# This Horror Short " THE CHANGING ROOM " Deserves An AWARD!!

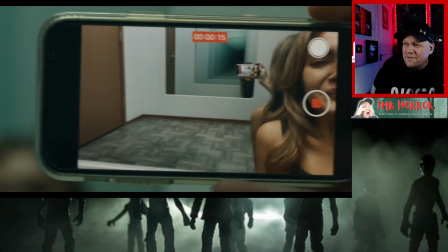(4:35)
in the phone
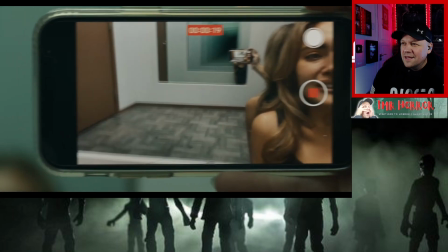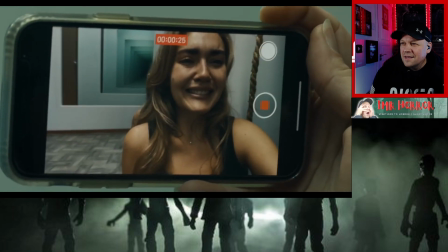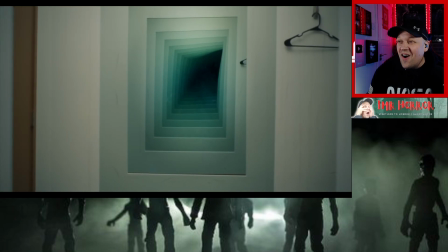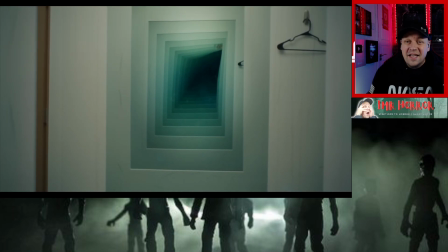(4:54)
Hey, Sucker.
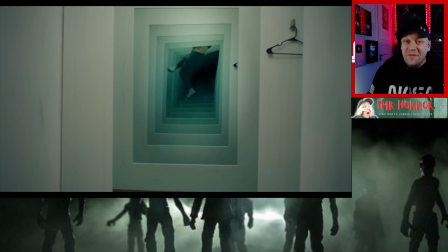(4:59)
Oh, my God.
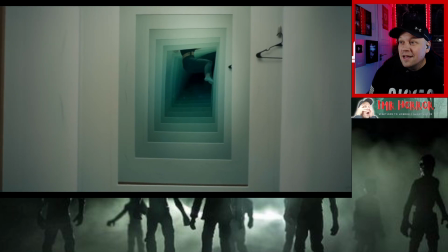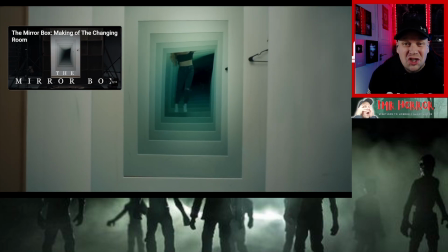(5:11)
Sugar.
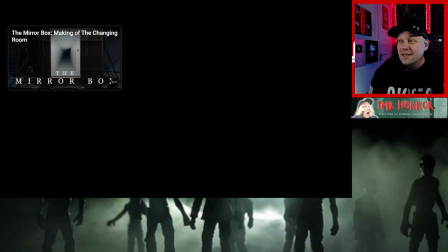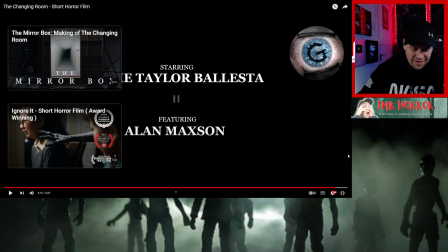I think that one deserved an award. How good was that? I'm shocked to see something that good on, like, an independent channel where, like, someone's made that themselves without, like, the Hollywood production. Oh, my God, that was awesome. There's a making there of that. We'll have to check that out on another day. You know what? No, we'll check it out now.
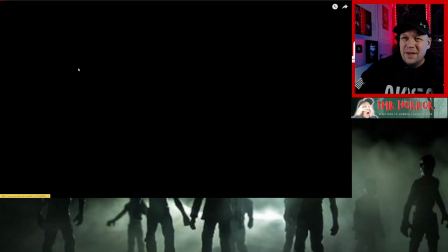(5:56)
We'll check out the making. I wonder how they did the mirror bit. Right, okay.
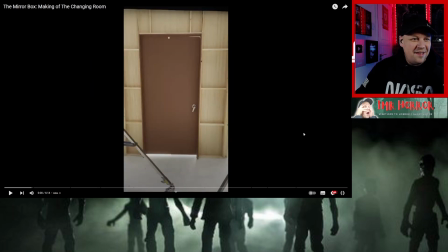(6:03)
Let's check this out.
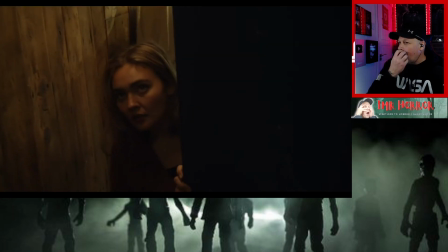(6:07)
Good job. Hey, guys. This is Sam Evenson, the director of The Changing Room and the creator of Grimoire Horror.
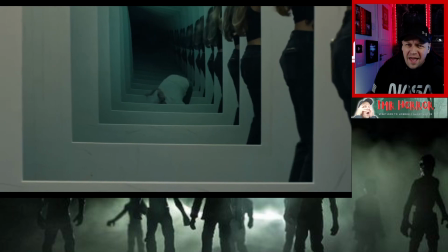(6:12)
That was brilliant. A lot of people were wondering how we pulled off the mirror effects in The Changing Room. There's a lot of impossible shots, an invisible cameraman,
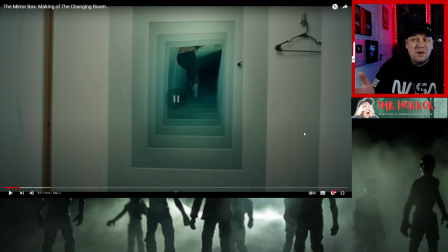(6:18)
and some physics-breaking supernatural shenanigans and that's what i was saying the cameraman's good because you can't see what's actually happening so while there was definitely a lot of vfx involved you might be surprised to find out that a lot of it was practical
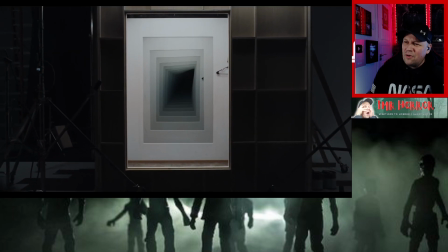(6:31)
so here's a look behind the scenes at how we created the mirror box right okay mirrors
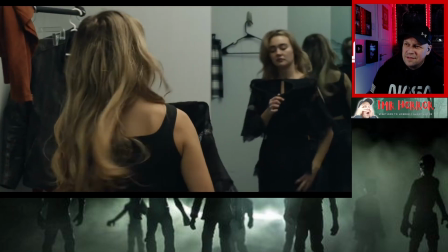(6:41)
are one of the most overused tropes in horror so i really wanted to add something new to the genre an entity that can move through
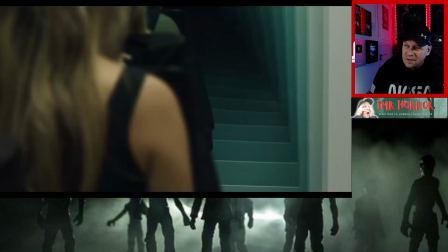(6:47)
planes of an infinity reflection is something i'd never seen before and i was really excited to solve this creative challenge.
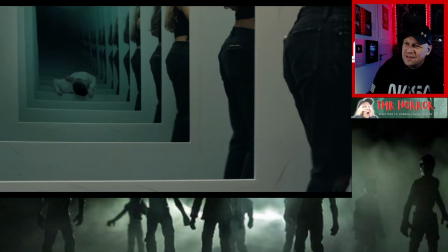(6:53)
Wow. I toyed with a few VFX-intensive ways on how to make it work, but landed on a more practical solution, two-way mirrors.
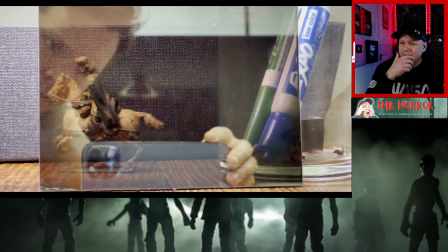(7:00)
A two-way mirror allows you to see through one side, but not the other, as long as one side is brighter than the other.
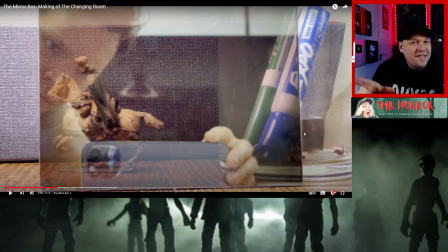(7:06)
It does this by using... Ah, that's how the cameraman didn't get seen then. Because he's on the other side of the mirror where you can't see through.
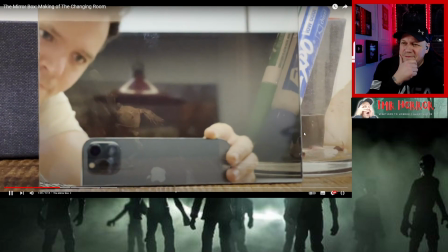(7:13)
Oh, okay, okay. ...a thin metallic layer between the glass that allows a certain amount of light to pass through while the rest is reflected.
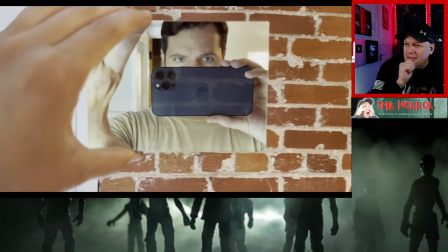(7:19)
So if there's more light coming from your side, you can see your own reflection only but if the light comes to the other side it'll work more like a window than yeah
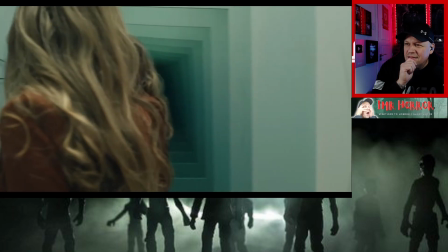(7:26)
by using two two-way mirrors i figured we'd be able to plant the cameraman invisibly right behind the glass and shoot
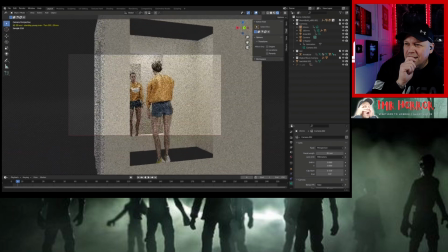(7:33)
straight down the infinity reflection since this meant we'd need to build a set i designed the whole thing in blender first so i knew what dimensions i'd
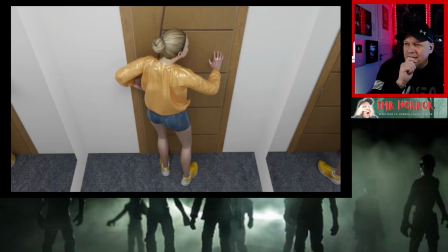(7:40)
need to achieve the kind of framing i wanted i did a walk through with our dp drew gardella virtually where we were able to set up
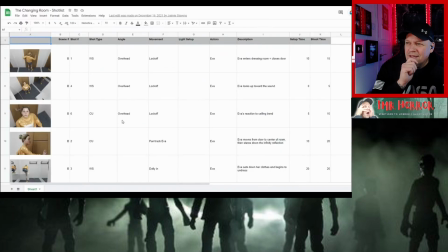(7:47)
shots decide which lenses we would need and figure out lighting solutions before ever stepping on set okay i then created a shot by shot storyboard and shot
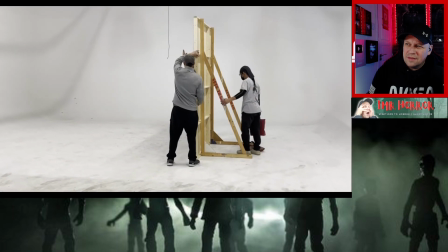(7:54)
list producer jamie stevens and i then got to work creating a schedule getting materials and assembling our team we rented a studio space to build the
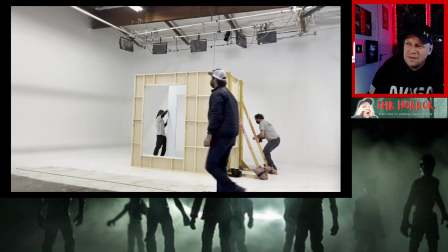(8:02)
set in and hired a local builder to assemble it based off my blueprints of the room so i could easily remove the walls and mirrors to get the
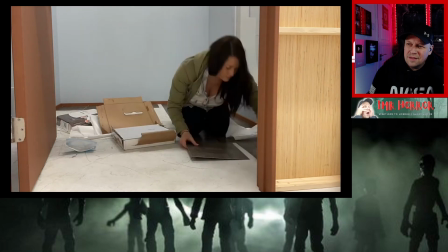(8:08)
shots we needed the build went pretty smooth but i've never felt more anxious in my entire life than driving these two giant mirrors to set
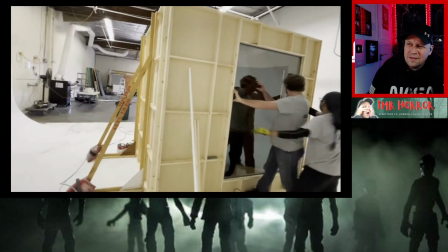(8:15)
and carefully installing them one mistake and the whole film would have shattered caveman repair service